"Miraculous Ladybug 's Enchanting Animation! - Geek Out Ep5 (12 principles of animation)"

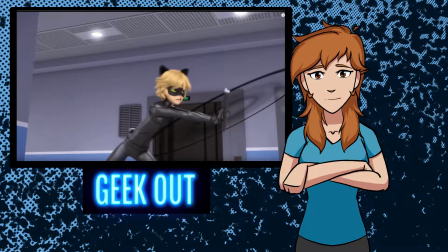[16:25]
I think the biggest showcase of secondary action, if you don't want to use the other definition of it being the same as follow through and overlap,
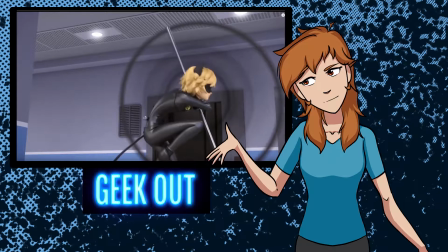[16:32]
would probably be his tail popping into position here, as it gives a little bit of impact, and then the tail following through as he spins his hips sideways.
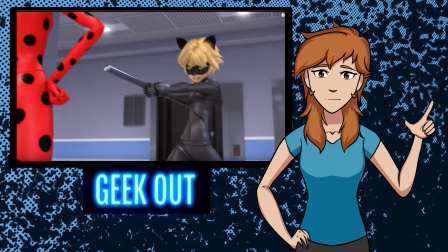[16:39]
So in its own way, secondary action, done. Timing. While this one definitely has its own sense of timing.
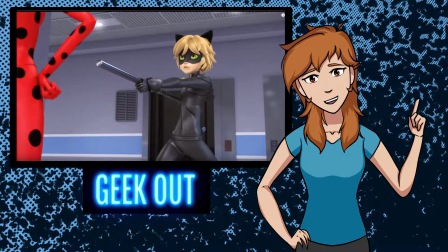[16:45]
Fast. And then that timing of that head pop is probably my favorite example of timing. The aggressive face to the settle for just a second into the pop of surprise.
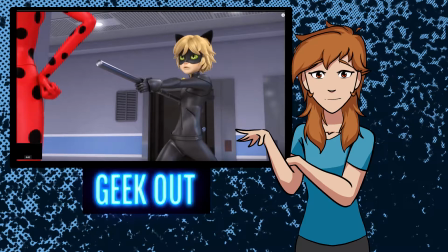[16:56]
All right, next. Exaggeration. Well, I think this whole sequence is a bit of an exaggeration.
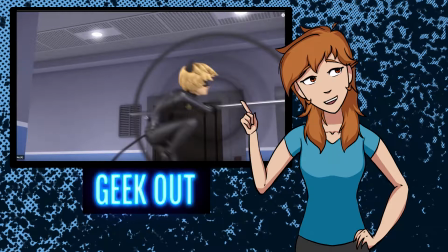[17:02]
The ridiculous antics of him spinning everything around him and his body squashing and stretching.
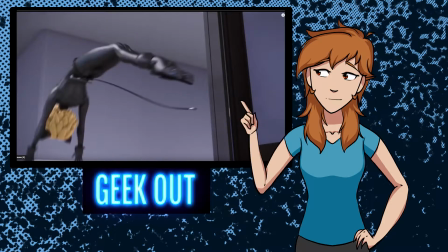[17:09]
For the sake of clarity, there is a lot of exaggeration happening in this. When he's spinning the baton in these different crazy poses,
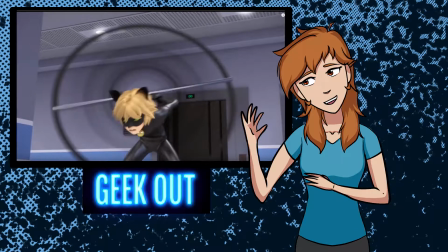[17:17]
they do exaggerate how low he bows down in order to spin it across his back and how high he spins it.
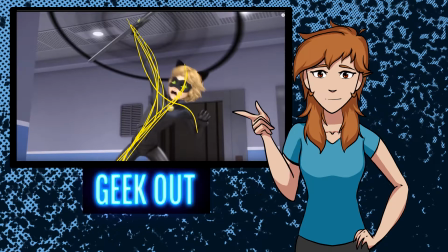[17:23]
This is a very good example of an exaggerated pose. This twirl in of itself is a giant exaggeration of a movement.
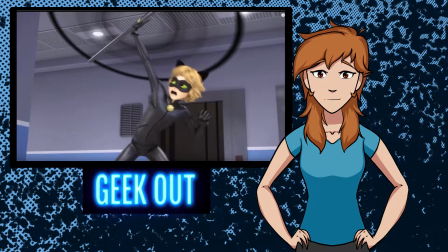[17:31]
All right, next. Solid drawing.
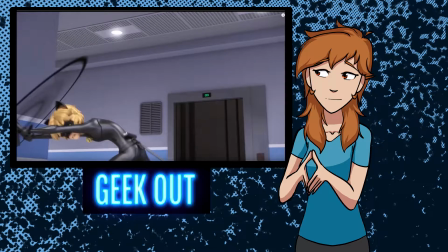[17:34]
So, the camera that's used for this sequence while he's spinning the baton follows him ever so slightly to keep that clarity in mind.
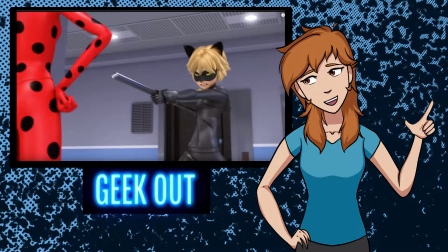[17:42]
And then, when he settles with the pose, the camera moves in order to explain that his aggression is ill-met. It's an ally who's behind him. And that use of clarity for the camera following him ever so slightly helps this feel very clear.
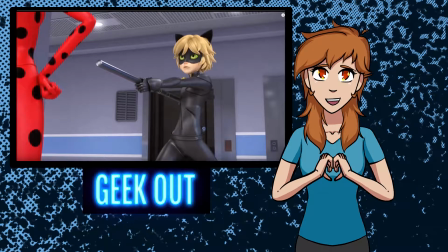[17:59]
And the last thing is appeal. And honestly, how can you not think that this animation is not super appealing?
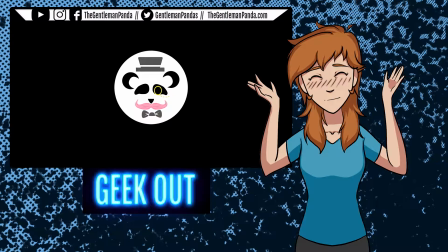[18:05]
And those are some of my favorite animated moments from the show.
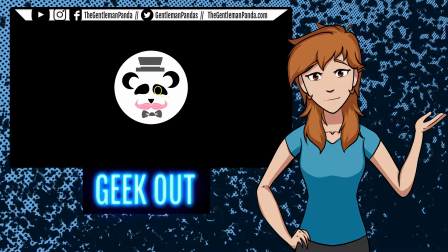[18:07]
I hope you enjoyed seeing these moments and explaining a little bit of how this show showcases the principles of animation exceedingly well.
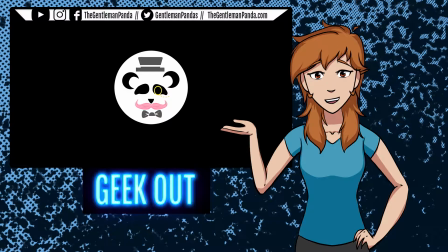[18:16]
Comment your favorite animated moments below from Miraculous or from any
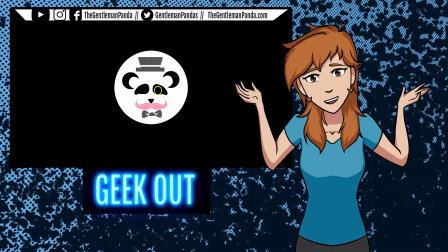[18:21]
animated show that you really enjoy that you think showcases these fundamentals of animation.
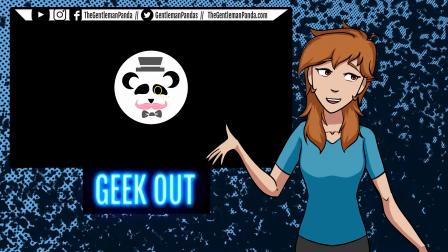[18:26]
Hopefully you enjoyed this deep dive into animation fundamentals with a dash of my geeking out along the way too.
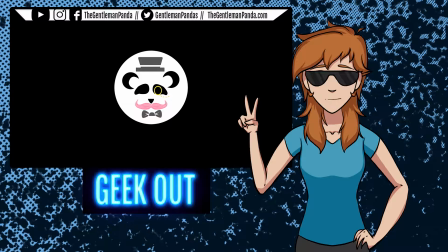[18:32]
Thanks for joining me this week, and I'll see you guys on the flip side.